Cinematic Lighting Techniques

Alright guys, so in this video,
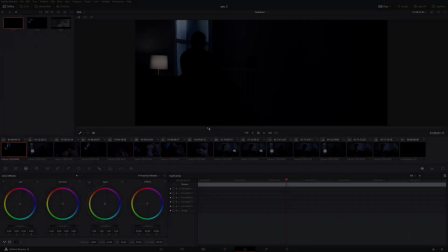(0:02)
we are going to be breaking down how I lit our 1 minute short film for Film Riot's 1 minute stay at home challenge.
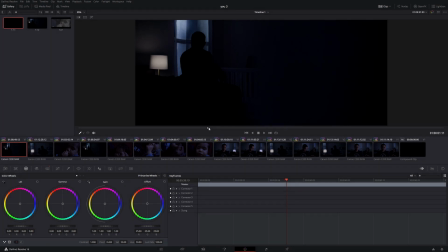(0:11)
Now, just a disclaimer, I am not a cinematographer. I did not go to school. I pretty much just learned on YouTube. So if you are already familiar with a lot of lighting techniques and whatnot, this is probably not the video for you.
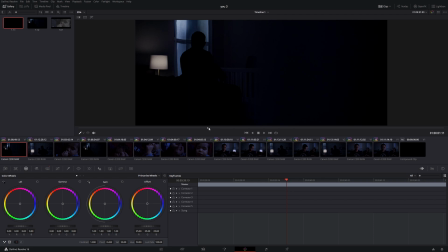(0:25)
But if you're a beginner who's trying to learn on how to light stuff and cinematography stuff, then you can go ahead and stick around so you can see how I lit this little 1 minute short film. So if you haven't seen the actual short film itself, go ahead and check out the comments below for the link so you can watch that first.
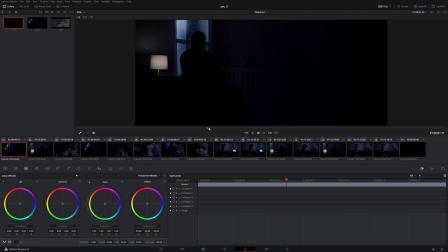(0:44)
It's only 1 minute, it's real quick, and then come back to this video so you can watch how I lit the actual short film. Alright, so here I am in DaVinci Resolve, and we're going to actually go shot by shot, which, to be honest, there's only maybe 4 shots in the whole entire skit
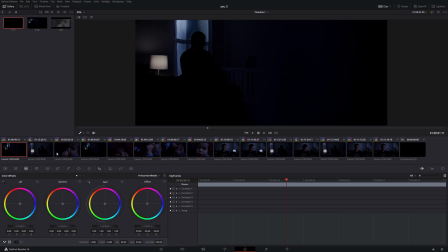(1:03)
because it's only 1 minute and I didn't really do a lot of setups. So the first one we're looking at is the very beginning, which is the entrance or the slide to the left.
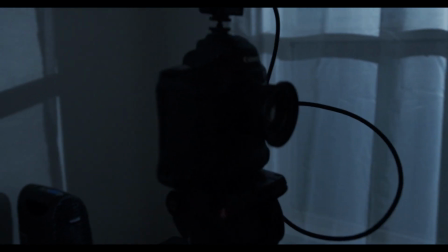(1:13)
I did use a Eldachrome slider version 2 that I just got literally that day because my GVM broke.
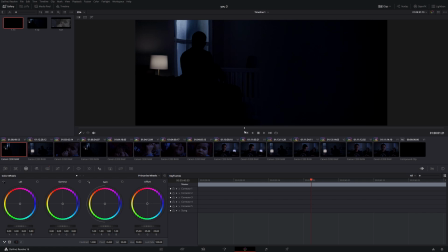(1:22)
But yeah, I'm using the Eldachrome slider with the 1DX Mark III camera, and that's pretty much it, and a Sigma 35mm lens for this wide shot right here. So if you watch a lot of movies, one of the things that really just make me wonder
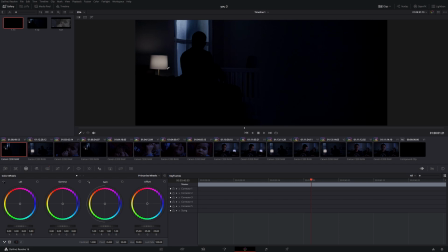(1:41)
is the use of practical lighting, as you can see here. If you watch movies or TV shows, you're going to see that there's practical lights everywhere. Even in daytime, they have practical lights. So that is one of the things that really add
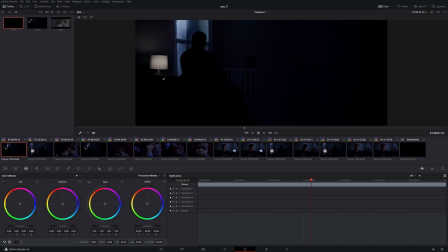(1:57)
cinematicness to it, because we're just so brainwashed into thinking that that's okay. So imagine if I didn't have that practical lighting there, it would just be too dark. For the practical lighting itself, I tried a couple of bulbs that I got,
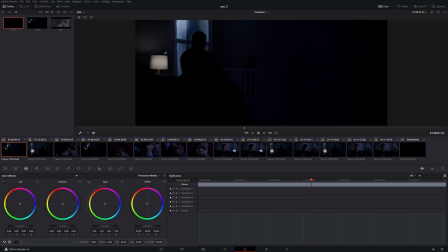(2:14)
but the thing that worked perfectly was an Aperture MC,
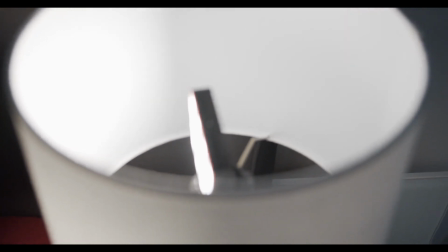(2:20)
small MC, little light, RGB W light that I was able to dim down to 5%,
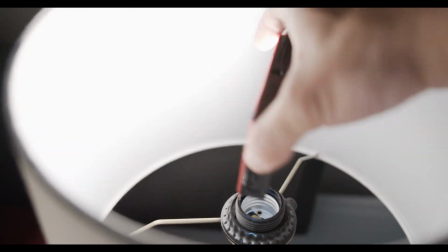(2:27)
but it was actually still pretty bright in my opinion.
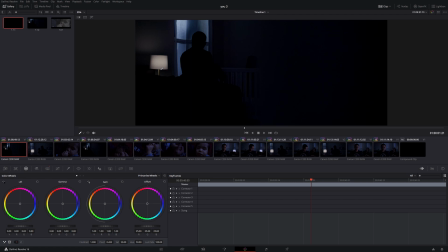(2:32)
Looking at it now, I could have used a little black ND filter or gel on that actual light to even dim it a little bit more. So, and then the lamp itself was just something my wife bought from the grocery store.
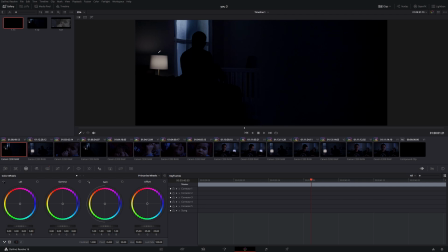(2:49)
It was just something really cool that it can extend all the way up. The original one I had was too small. It was just way too small. You couldn't really see it. So she got me one that's big enough so you can actually see the practical lighting. So that's the first light you're looking at, is the practical lighting. Inside it is an Aperture RGBW light.
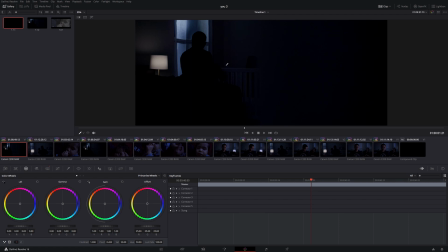(3:08)
Okay. Moving on to the outside of this shot, what's kind of key lighting him or backlighting him or me is an Aperture
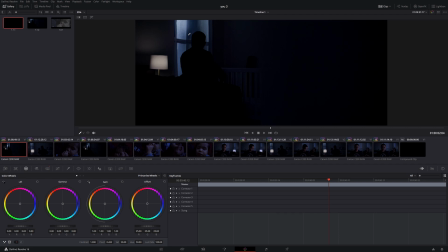(3:22)
120D Mark II, and I had a Fresnel on it, and I had it zoomed all the way out as far as I could in my backyard, as high as I can, using a C-stand. And then in front of it, because I wanted a little bit of texture,
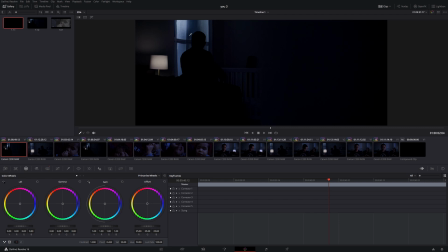(3:38)
I grabbed some weeds from the backyard that was growing because it's been raining like every day here.
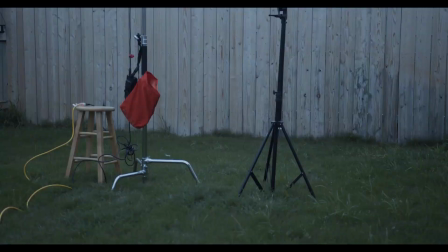(3:46)
So I grabbed the weeds from the ground, I put it on a little stand, extended it all the way up,
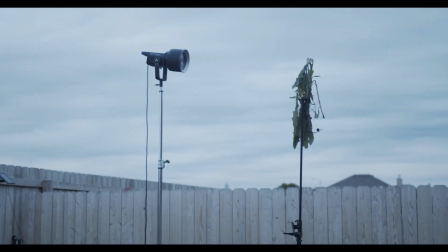(3:52)
and then put it right in front of the light to create that little nice movement
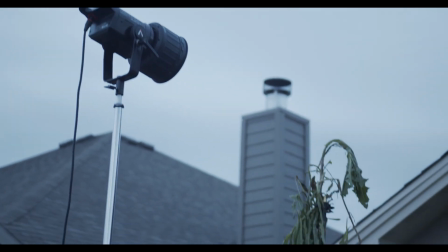(4:00)
in front of the light. As you can see, I'm gonna move forward because you can actually see it.
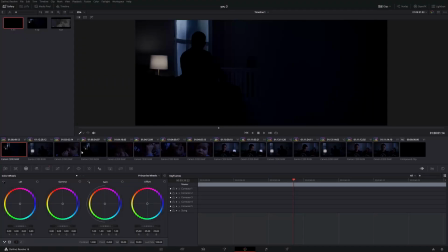(4:04)
Well, I'm going to show you that later. You can see it more in another shot, but that's what's working out there.
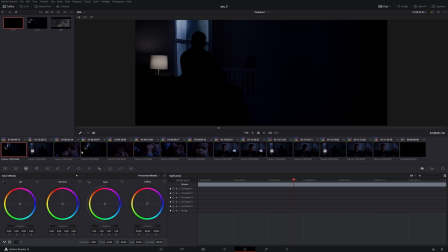(4:09)
A 120D Mark II all the way up, all the way back, turned all the way up, and then that's keying him. And then another thing that is very, very important, and you know, I'm actually just learning cinematography right now.
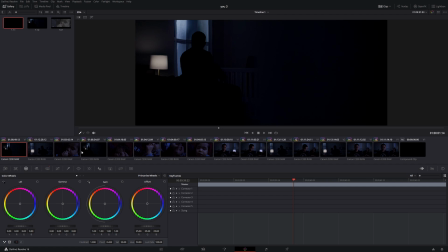(4:26)
You know, if you've been watching my channel for a long time, you know I started with cameras, which honestly, I wish I would have learned cinematography more, because it's much more important than buying cameras. Obviously, cameras will get you more views, but if you want to get into making movies,
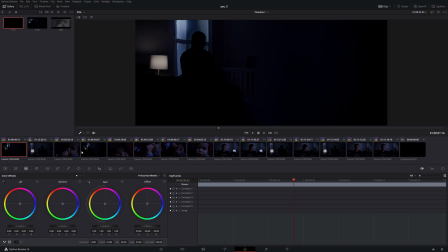(4:46)
learn cinematography first and then choose your camera. But that's just my opinion. So another little small thing that made a huge difference in the scene is the curtains. So before that, we had a blockout curtains, pretty much just pitch black.
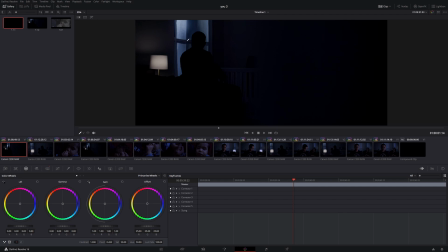(5:03)
So what I ended up doing was buying a $19 white curtain from the store and just hanging it up there. My wife hung it up because I'm too short, but she hung it up there for me so that I can have a little bit of just something there instead of it being black.
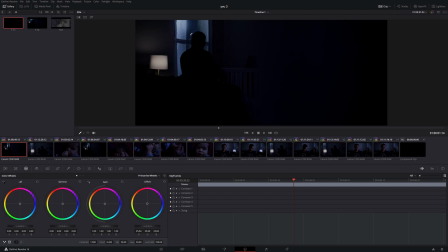(5:21)
One of my favorite shots or any scenes in a movie is light from the outside pushing through inside. It's just so moody. It's an amazing, and it looks amazing. Every time I get a chance, I always try to replicate that look.
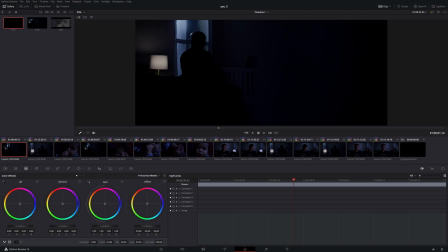(5:40)
Light outside shooting through something and then lighting inside. Obviously I still have a lot of work to do, but I think I'm getting a little bit better in my opinion. But yeah, so that's what's lighting there. Just that one light, because that's all I have.
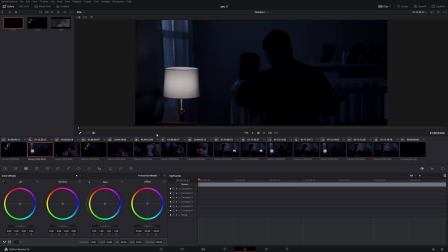(5:56)
Moving on to the next shot is the same lighting setup, but obviously I moved the camera to behind me, and then I changed the lens to a contact size 50mm, which is my only 50mm lens,
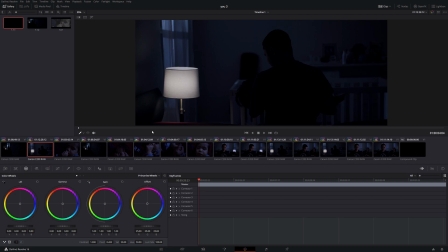(6:11)
because the 35mm originally was too wide, so I wanted it a little bit tighter, and I'm glad I did because I think it looked really good. For the practical light, it's the same thing. I just had to move it just because, you know, the aperture light, MC light, is rectangle.
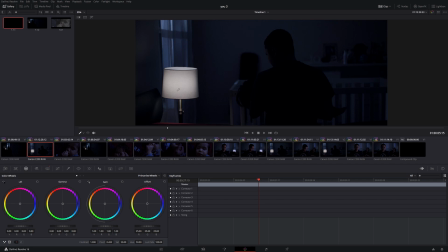(6:29)
It's not 360, so I have to constantly move it around so that it's not dark, because you can only light one side of that lampshade. There is what I'm trying to say. That being said,
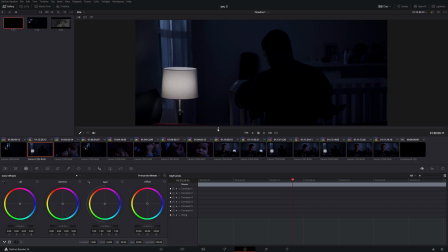(6:44)
another tip again when lighting cinematography period is props, right? If you look here to the, let me go ahead and remove this so you can kind of see a little bit more.
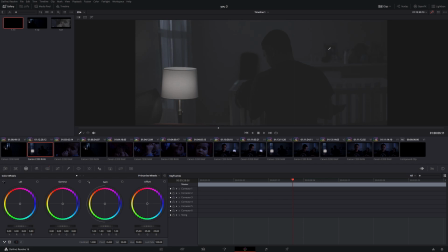(6:59)
To the top right, I didn't have all of this here before. Since we just moved in, that was blank, that was empty. So what I ended up doing was just grabbing a bunch of stuff that would make sense for the baby and put it up there.
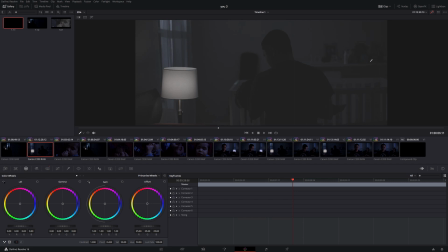(7:18)
Got a picture up there, got some nose spray, got some love sign, got some books, put it all up there because it's a white wall. The whole entire house has white walls. White walls are not cinematic whatsoever.
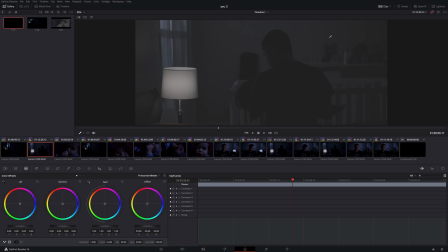(7:32)
If you watch a lot of movies, you'll notice that majority of the time when they're doing movies, they have their walls painted or wallpapered. So for me, I had to put some stuff there because if not, it would just be white. Same goes for this little guitar. If I didn't put the guitar there, that would just be white.
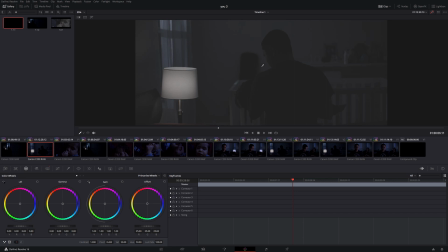(7:51)
If I had more time, I would have honestly do a lot more there, but honestly, I set this thing up in 35 minutes. The whole entire thing, lighting and everything with the set props and stuff. See some diapers here.
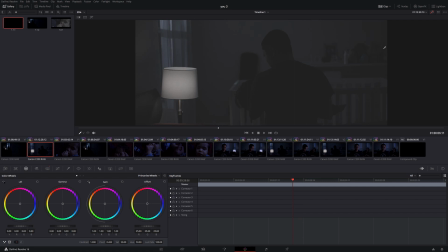(8:06)
And on this shot, you can actually see my Sigma 35mm right here. I totally forgot about it.